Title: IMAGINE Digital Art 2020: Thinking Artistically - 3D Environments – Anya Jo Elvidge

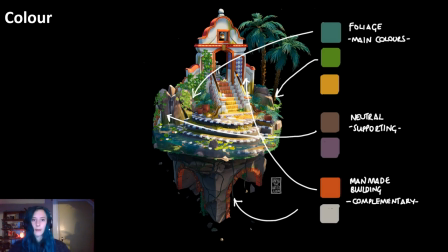[11:18]
Not everything has to have a colour, you can have stuff in white and grey and I wouldn't say pure black but areas of black also.
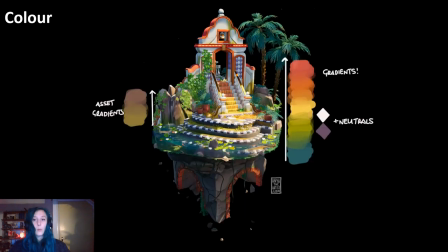[11:28]
So with these colours I do actually blend quite a lot which means that my initial complementary colour scheme goes a little bit out the window and it almost becomes just an entire rainbow of colours but I like to say it's a controlled rainbow of colours,
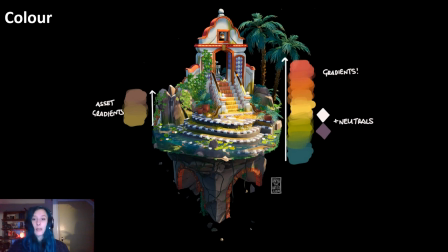[11:48]
mostly red and green with orange and yellow blended between and to do this I actually i'm i'm creating gradients when i do this so that not everything is just an isolated pool of color but everything blends between one another so if you look at this scene um it goes the main areas go
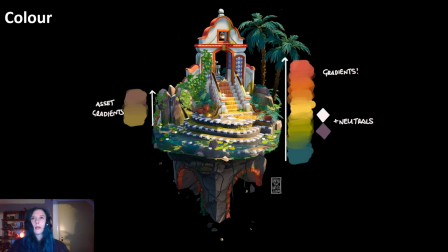[12:07]
from blue water to kind of bluey green grass underneath the water you can see it here with the edges of the grass to a yellowy green to a yellow to an orange yellow to an orange and finally to almost pure red on the building and then I've got areas of neutral to braid
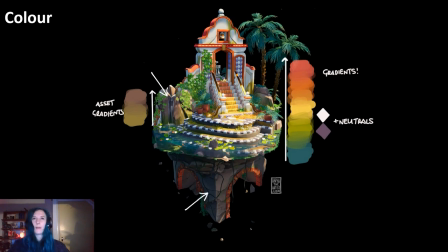[12:25]
that up with white and purple and like I said there's this kind of brownie colour as well which I've blended into some green and again even things like rocks I've blended in this area of sort of greeny greeny brown
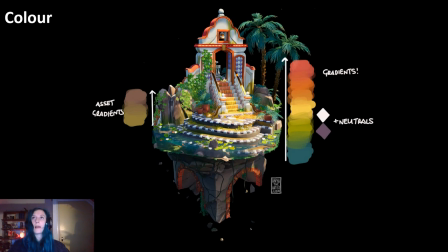[12:41]
to create gradients up everything I can even this white building in the middle I've put a darker color at the bottom even though it's super subtle and you can't really see it so everything has a gradient on it and gradients are really important my last bit of advice about colors um i've already
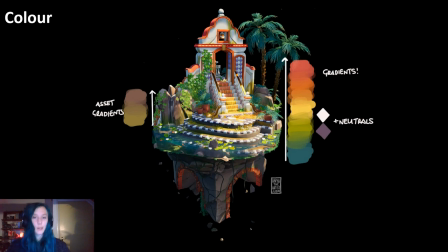[12:59]
mentioned it is just avoid black blending black into colors makes stuff really muddy it can kind of flatten out all your colors so use more like shades of dark blue or purple where you can um and that includes in your neutrals so avoid black and i don't tend to use bright white either
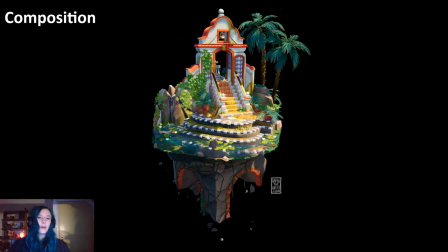[13:17]
but it's not such a big deal. Moving on swiftly to composition. Now this scene, the first thing that I considered when I was building this was making the scene a kind of diamond shape.
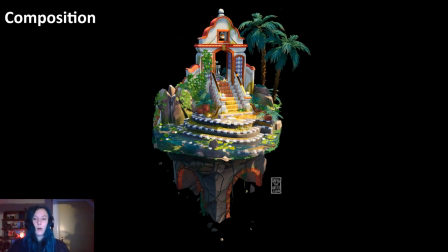[13:33]
There's no hard edges or anything popping out that's jarring. It's all within this almost perfect diamond shape, except for the trees I suppose. So the point of making the scene kind of diamond shape
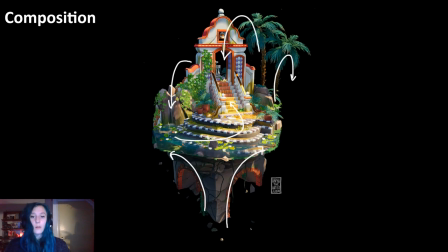[13:49]
is to make sure that all of the leading lines draw you into the scene. There's nothing like I said that points particularly out of the scene. That would be stuff pointing out at like a 90 degree angle to say the left or right that would just completely throw you out of the scene,
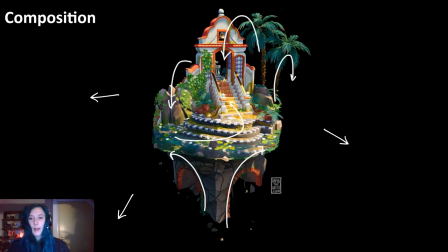[14:07]
your eyes would come off the edge and then fall out the scene so everything is quite swooping it kind of pulls you in and around the scene the big one that i wanted people to be drawn towards is the the line in the center of the scene that starts in the water works its way up the stairs as if you're
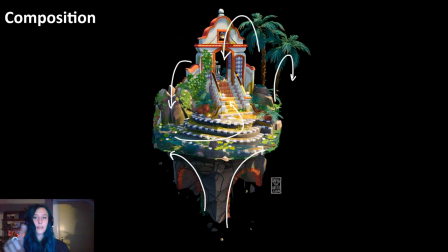[14:26]
walking up the stairs the large black and white stairs that is and then it guides you up the the central orange stairway to a fountain that's behind so like if you rotate around the scene, which I can actually do.
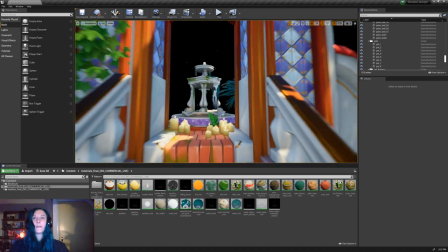[14:44]
So you're drawn up and into this fountain area. So then you can rotate around the scene and you're wondering what's behind here and
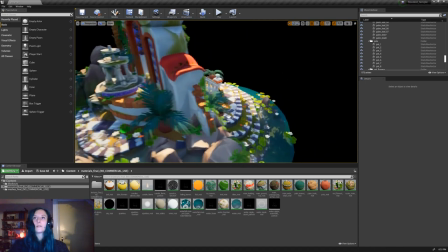[14:52]
there is a fountain and the water just flows back down this waterfall and into the scene.
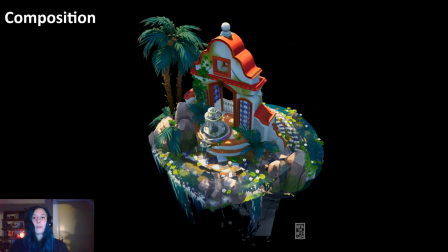[15:01]
So I have made sure to consider the back of the scene.
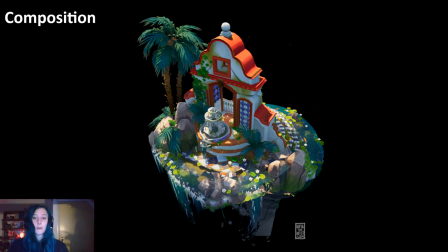[15:05]
This is super important for full environments where you're trying to make something that people can walk around you want people to be drawn into areas you don't want it to feel like you've just considered that one pretty picture that money shot and then just left it with dioramas it's kind of I suppose
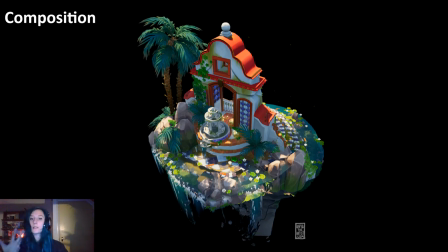[15:22]
easier in some ways because it's obviously a much smaller scene and you don't need to consider multiple angles that someone could be facing one way and not look behind them because there's just one direction that someone needs to look at but in another sense it can be more difficult with dioramas because you
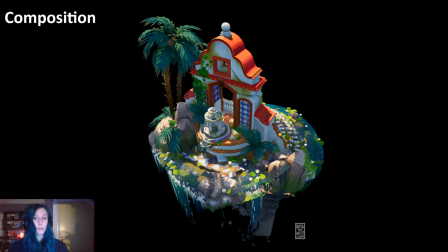[15:37]
need to come up with creative ways that you can do in a small space. So it's kind of difficult both ways.
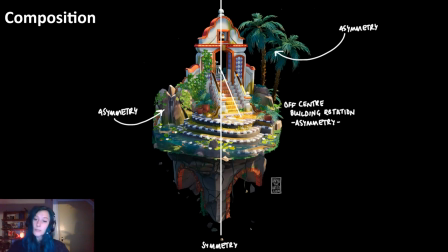[15:43]
So using contrasts between symmetry and asymmetry can be quite useful for creating interesting scenes. Like I said, this scene's a diamond shape, so overall it's quite symmetrical, but I've added in elements of asymmetry using things like the trees, rocks.
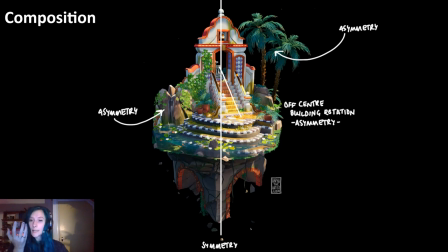[16:00]
I've also offset the building, so I've rotated it a little bit so that the stairs aren't just directly straight ahead of you.
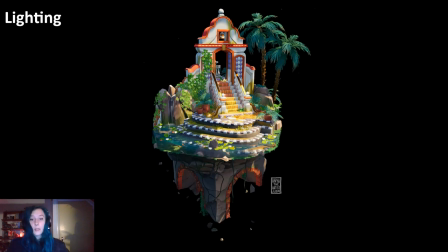[16:10]
Another important thing to consider, like I said, is lighting. It's very important to make a scene emotive and welcoming or, you know, scary or whatever you want. Lighting is probably the bread and butter of trying to get that done.
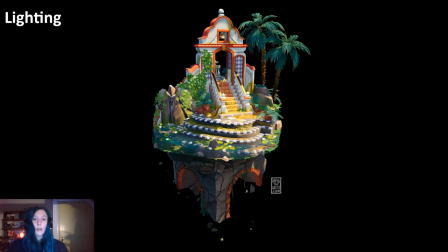[16:26]
So for me, lighting makes the difference between a good environment and a great environment. you have to put a lot of thought into it. I've seen a lot of really good environments that have slightly lacking lighting and then we go in and we add more lights or just brighten lights up even a little bit.
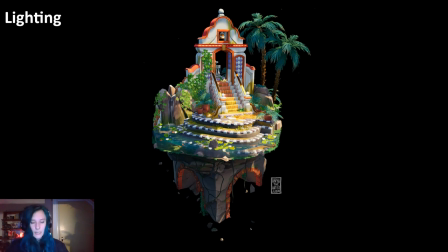[16:43]
People tend to be quite subtle with the lighting. Brighten up the lights and immediately the scene feels more real, feels like you're in it and immediately an environment feels more interesting.
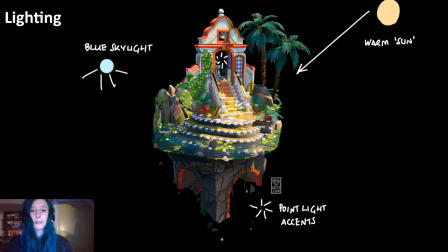[16:52]
My lighting setup is actually really really simple. This is in Unreal Engine. I use a skylight which is usually tinted blue and a warmer light for the directional light which is the sun. The sun doesn't emit warm light and the sky isn't...
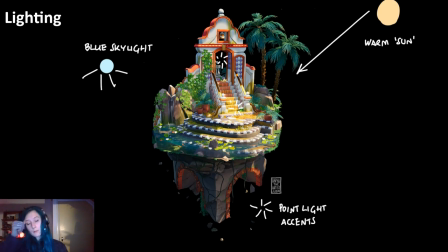[17:12]
Shadows aren't really sort of super blue naturally, there isn't a blue light in the sky, but the blue comes from the colour of the sky and the warmth comes from an optical illusion because shadows are cool, the light feels warmer.
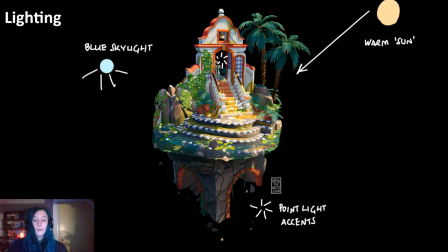[17:29]
Following on from my point about using the colour black, the same goes for shadows. Try to avoid having black shadows. The skylight in this particular instance is really really important to make the shadows feel lively so that they're not just black and depressing and it can be too contrasty if you have black shadows.
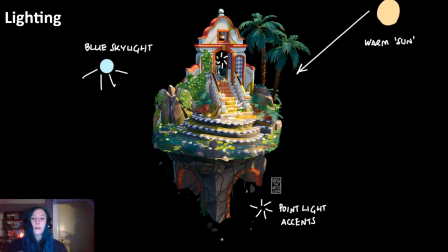[17:49]
So brighten up those shadows, don't be afraid to add in some light. I also use point lights to add accents of colour or pops of brightness to draw the eye around certain points. So in this particular instance I wanted to brighten up under the archways underneath the scene,
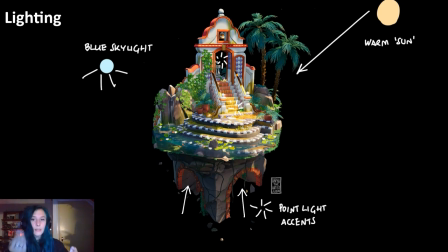[18:06]
so that's why there's almost a red under light. You can see it particularly on the left-hand archway, it's because there's point lights under there. And the same for underneath the main archway of the building.
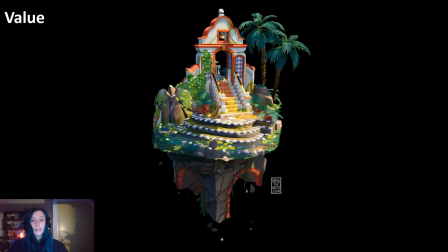[18:20]
Similarly related to lighting is value. Lighting very much influences values, so if we take a look here at the scene in black and white, you can see that I have, well, it's not super clear but you would see if there was a side-by-side comparison that I've
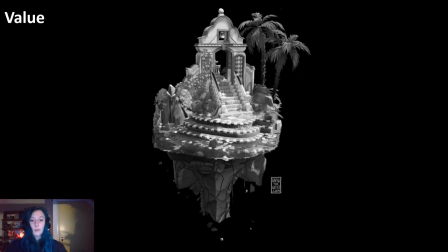[18:40]
used fake shadows with invisible trees to actually darken the edges of the diorama. So this is a trick used to guide the viewer's eyes so that they don't sort of come off the edge of the scene like I was talking about with having things pointing out of the scene.